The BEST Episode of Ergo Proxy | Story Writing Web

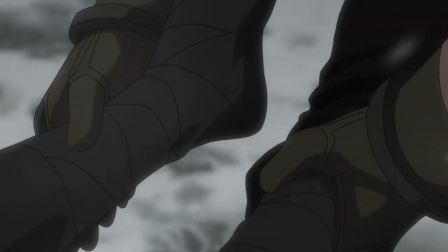12:18 Out of hatred for proxies and a desire to rid himself of the annoying girl, Iggy gave the body back to her.
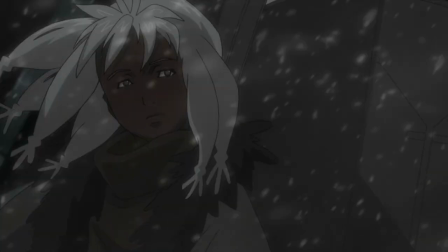12:27 Worth noting again that this auto-rave girl never spoke once. Not last episode, nor this one.
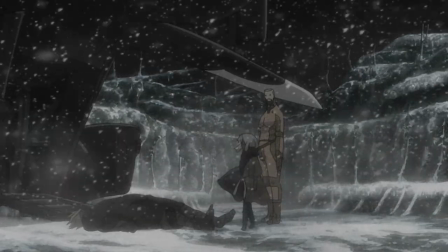12:34 That is a keeping of consistency. Autoraves can speak.
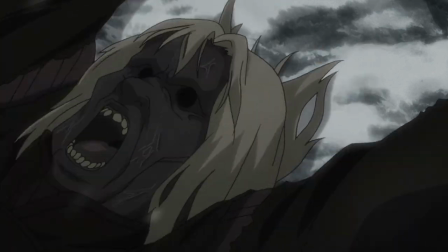12:39 This one does not. She's an exception. As she dragged the body away, Iggy felt a tinge of sadness.
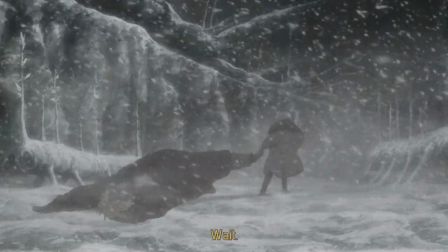12:48 He realized something. Wait, is that your master? A cold stare is all the answer he was given.
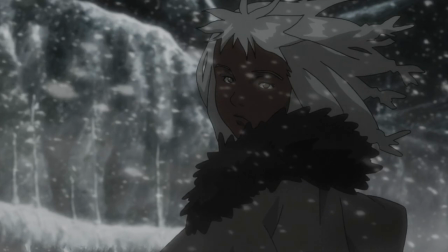12:56 You see the question of entourage and master brought up again.
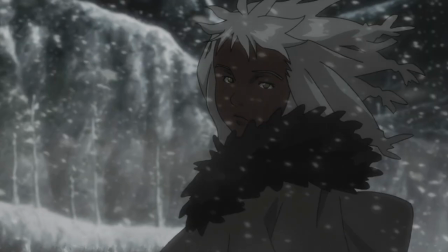13:00 Why was this robot girl so attached to this freakish creature in a wasteland?
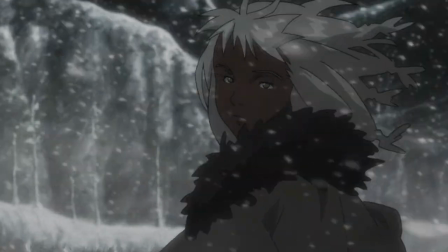13:08 It is because the proxy is, or was, her reason for existence.
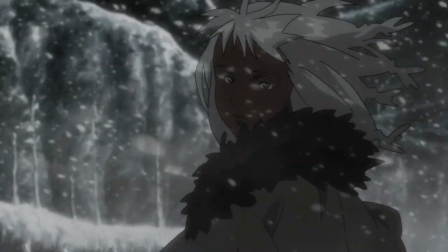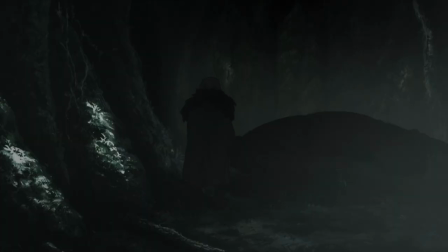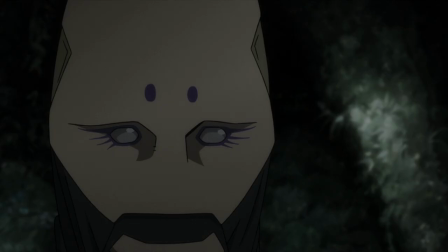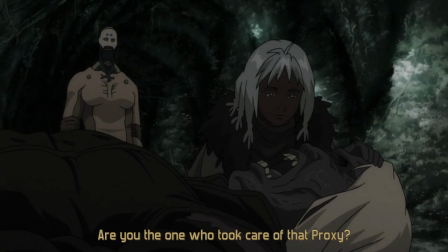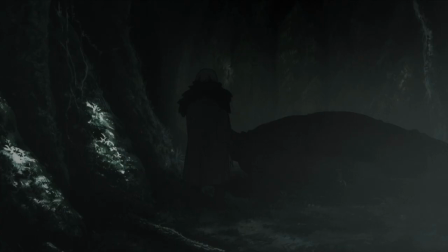13:37 Iggy's curiosity overtook him, and he decided to follow the girl back to their decrepit dwelling inside another cave.
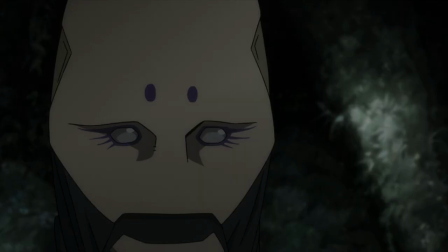13:44 The girl caressed the head of the ugly dead monster. Another essential line from Iggy followed.
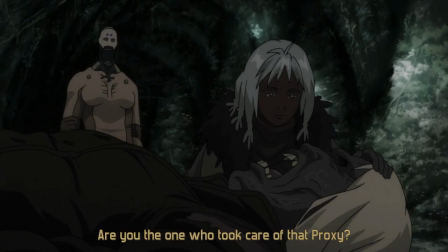13:53 Are you the one who took care of that proxy? Just as he was tasked with taking care of Riel.
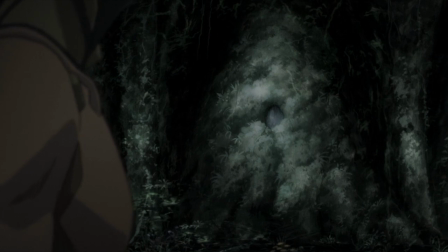13:59 He searched their home to discover the moss-covered cave hid an advanced science lab underneath.
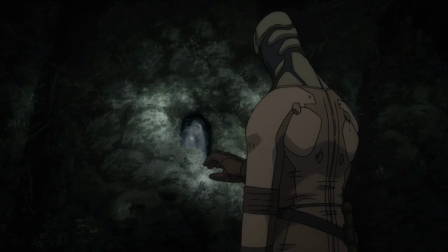14:07 It was an exact copy of the birthing chambers back in Romdo where the test-tube humans were manufactured.
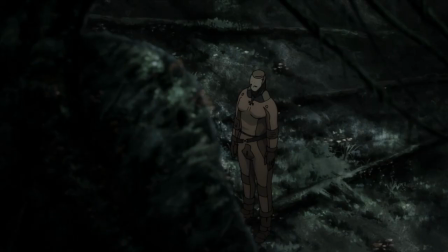14:15 While this scene is less relevant to the immediate unfolding narrative, it is noteworthy for two reasons.
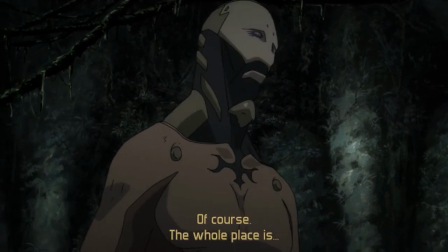14:22 Number one, it re-establishes that Romdo is not the only place on Earth where these wombs were set up.
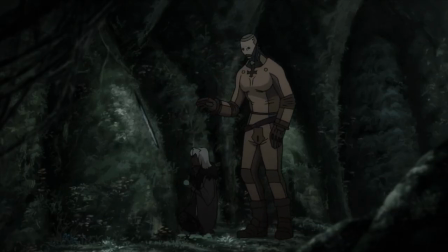14:29 Number two, Iggy had prior knowledge of these test tubes because he was taken under the care
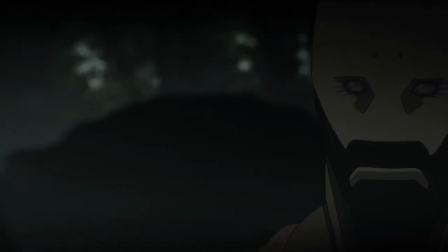14:36 of Riel's scientist friend earlier in the show who headed this department.
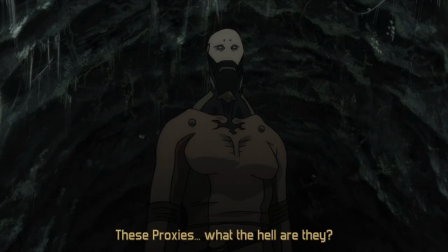14:41 All threads tied together, and nothing is unaccounted for. Curiously, the girl stayed Iggy's hand as he uncovered. She covered it again. Did that thing create it? Another macro-level plot point.
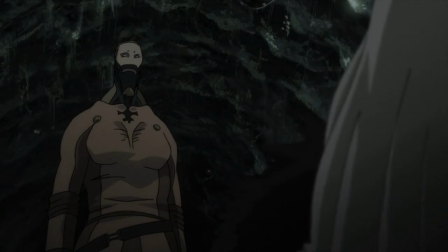14:57 Well, it doesn't matter anyways. Bringing the plot back to the micro-level, to the present concerns of Iggy.
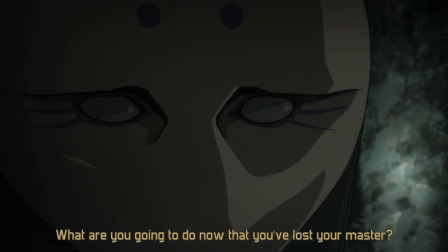15:05 What are you going to do now that you've lost your master? lamented Iggy. His lamentation wasn't only, or even primarily, for the auto-rave servant girl. He was speaking to himself about Riel.
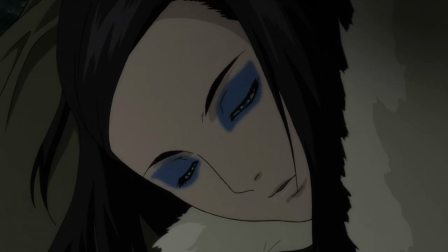15:19 As proof of this, we transition back to Riel, sleeping lightly by a fire. Asleep in a cave? Hmm.
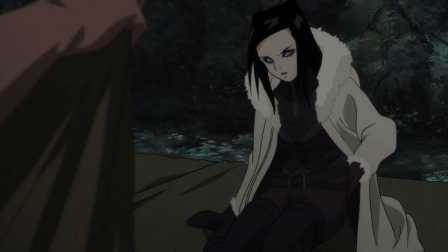15:28 Vincent's lovebird concern for Riel is misinterpreted as an attempt to pry the proxy-killing gun away from her.
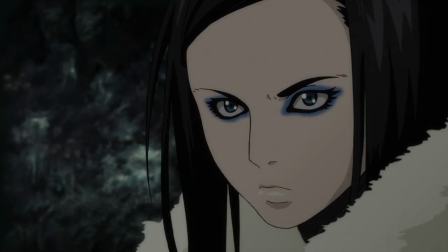15:36 Riel always assumed the worst. Vincent assured her he was simply concerned for her well-being in the cold.
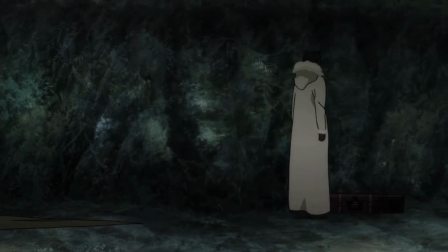15:44 Riel's attention turned away from him and towards her hair.
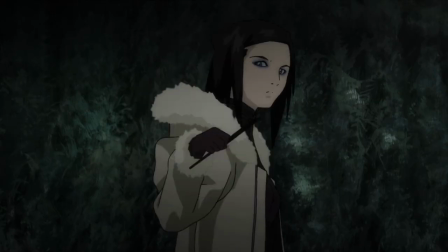15:48 This is the second time this episode her hair had been expressly highlighted, and it won't be the last time either.
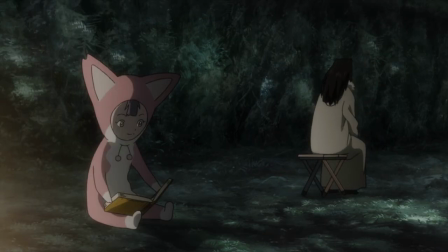15:56 Why does this matter? For so many reasons. The dialogue I have referenced so far hints at past and future events openly, loudly.
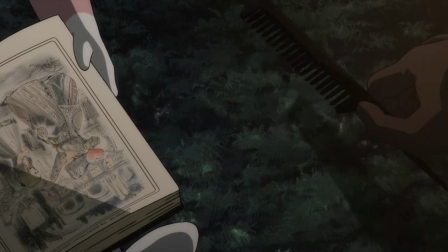16:09 Showcasing Riel's hair does this silently and to amazing effect.
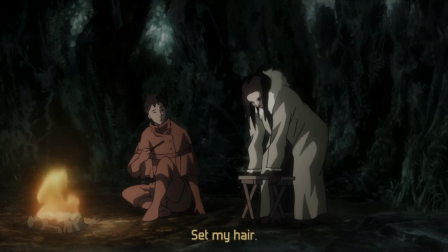16:14 In the first minute, we are shown a scene of Iggy doing Riel's hair.
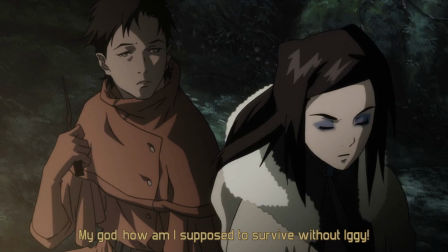16:18 As evidenced by her peculiar hairstyle and makeup, she cared deeply about her looks.
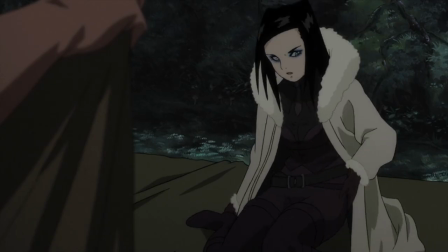16:25 She trusted Iggy to do this for her.